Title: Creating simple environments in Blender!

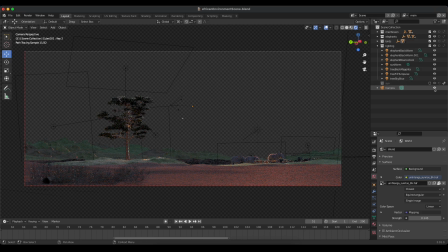I did render with transparent, but if we want to view the HDR, we can come down here to the camera settings and uncheck transparent so that we can actually see the image.
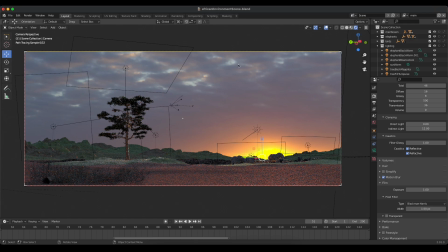So I just rotated it around to where this nice sunset worked in favor with my composition, where it was behind the elephants.
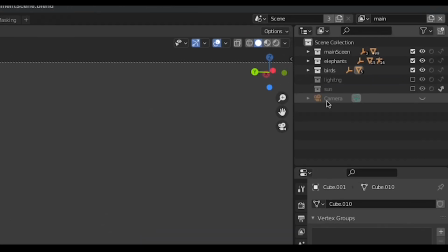And that worked great with the actual sun model that I added to the scene, which I threw on a completely separate render layer.
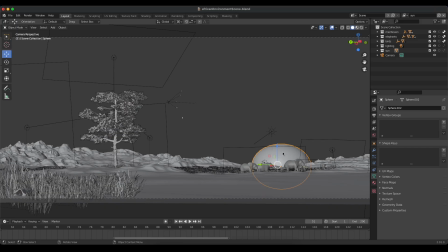And it's just this sphere with an emissive material set pretty high and just kind of a warm light.
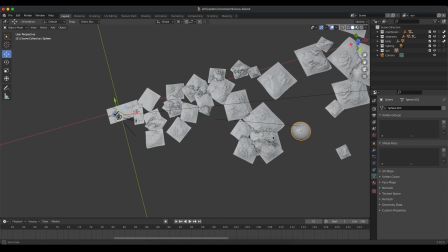I set it in the same general area as my sun lamp.
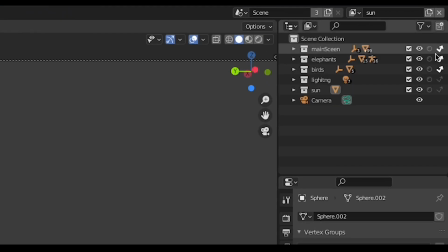On the sun render layer, I just had everything else set to indirect only, so that the sun would be the only thing that renders on that render layer.
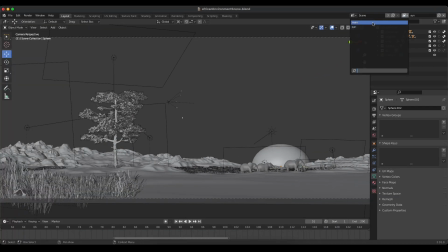And then on my main scene, I had the sun set to indirect only and everything else rendered as normal. And the reason I did this was I still wanted the bounce light of the sun to render on my main setup file,
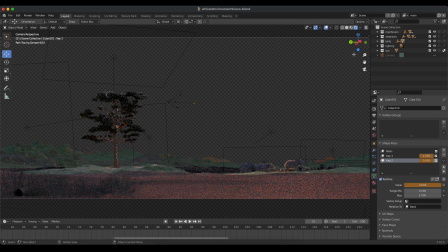but I wanted to make sure I had a nice clean render layer without it so that I could just easily A over B and comp put them together and do some effects on my actual sun, because it was just a simple sphere. Then it was time to get it ready for rendering.
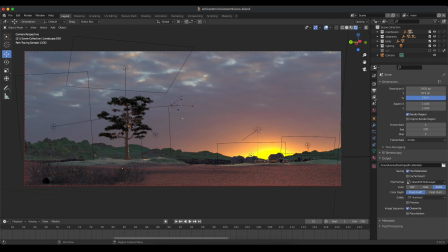I mentioned I enabled my mist pass.
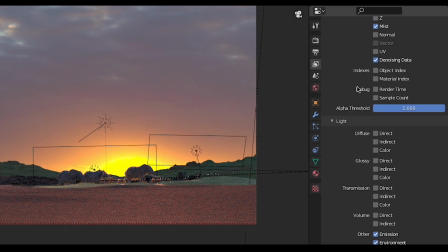I did use the denoiser in Blender, and then I did enable a few other things like the environment, shadow, ambient occlusion. Even though I didn't end up using some of these, it's just really important and handy that you can have those passes, and when in doubt, just enable the passes. Cryptomat is also something that I didn't use for this particular render,
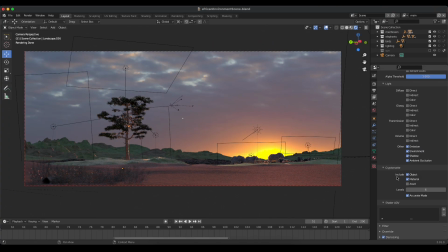but I just always enable it out of habit because it's so dang useful and just super awesome that Blender has Cryptomat.
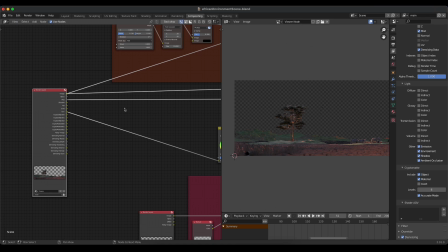I'm still just so excited about that. So jumping into the compositor, this was the render I got right out of the gates, which is pretty good.
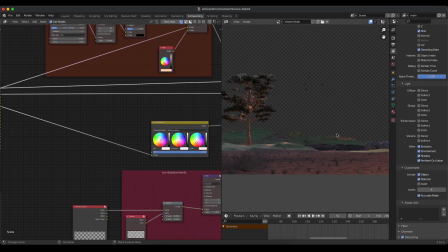I was really happy with it. There were a few tweaks I wanted to make, like the depth of field that I set and the initial render wasn't quite as steep as it needed to be. I know I wanted to add more depth of field and then just do a few minor adjustments to the image as well.
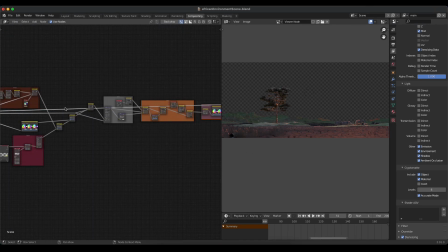This is my final node setup. It might look like a lot, but there's really not too much going on here.
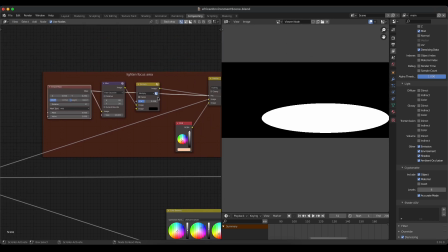The first thing I did was use this ellipse mask to brighten up my focal point.
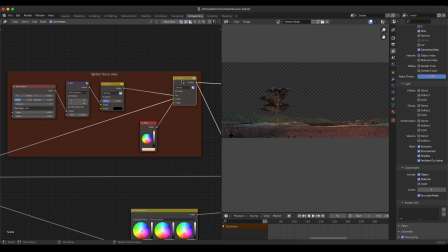So if I hit M on that node, you can see the before and after, what it did there. That just was to add even more warmth and draw your eye even further.
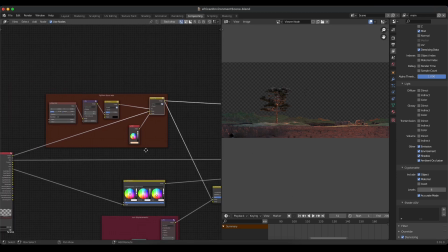It's sort of like doing a reverse vignette.
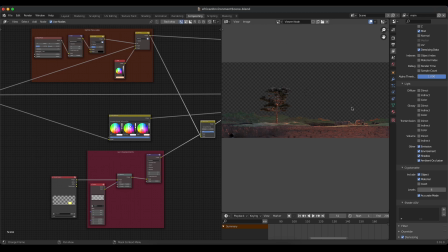That then went into an alpha over where I just A over B'd the render with my sun render layer.
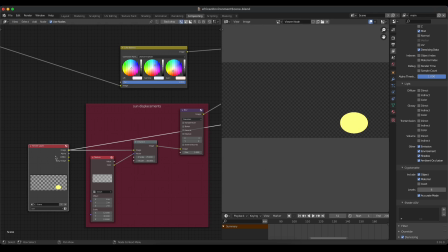This was obviously just a clean emissive sphere.
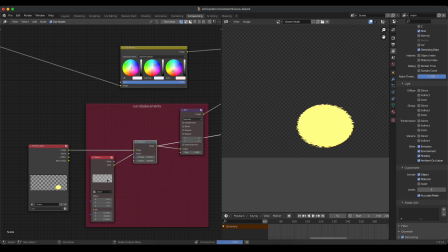I used a displace node with a cloud texture as the vector and displaced it a bit, and then blurred it slightly to get that nice heat distortion look.
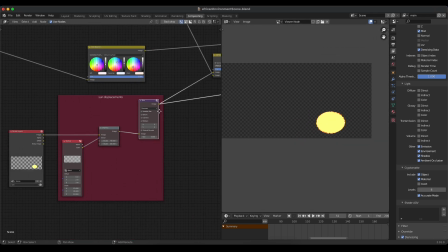That worked out really well, and then alpha overed my render, both render layers together to get that.
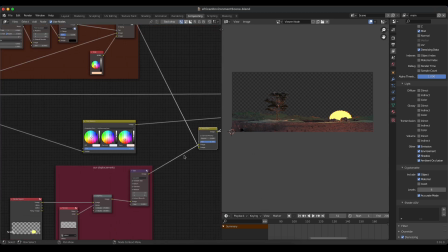I then mixed in my background environment, did a little bit of color adjustment, and used a simple alpha over to bring back my environment.
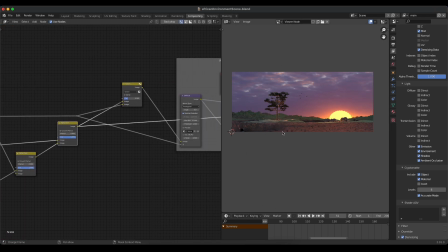Again, I rendered the whole thing on a transparent layer on purpose so that I could have more control over these sort of things. But it's important to make sure if you're doing that you check environment in your render passes so that your HDR does show up in the compositor.
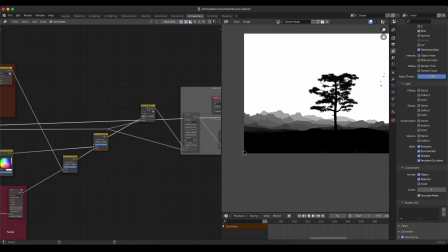I then wanted to utilize my mist pass here. So I took that into a screen node and just screened it over top of my render
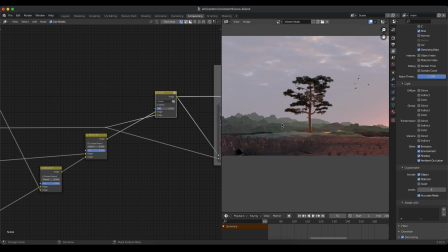to get that nice misty mountain effect on my render.
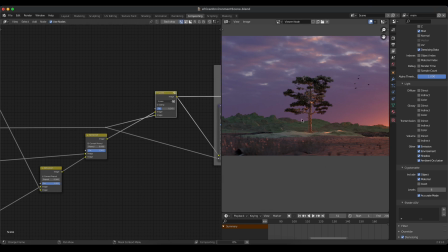You can see if we disable it, the before and after, and it really adds a lot of focus to your image.
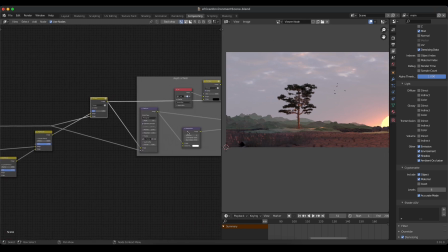I do lose a lot of detail in the sky, it gets blown out, but I'm not too worried about that because I know that I could bring that back later in comp. I did do some defocusing, and for the Z pass, I used that same mist pass so that the background hills got defocused the exact same way that the mist was added. I also created just a simple mask for this front lower third of the image and used that as the factor of this bilateral blur node,
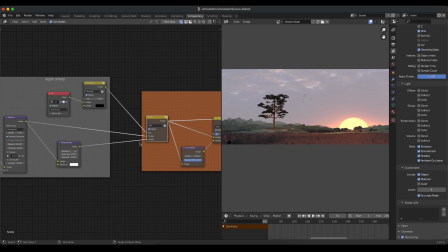which blurred the front of my image a good bit to bring back more of the depth of field that I wanted.
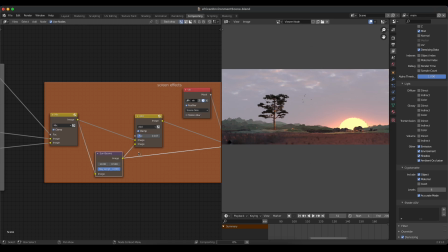I used a sunbeams node, which Blender has, which is pretty cool.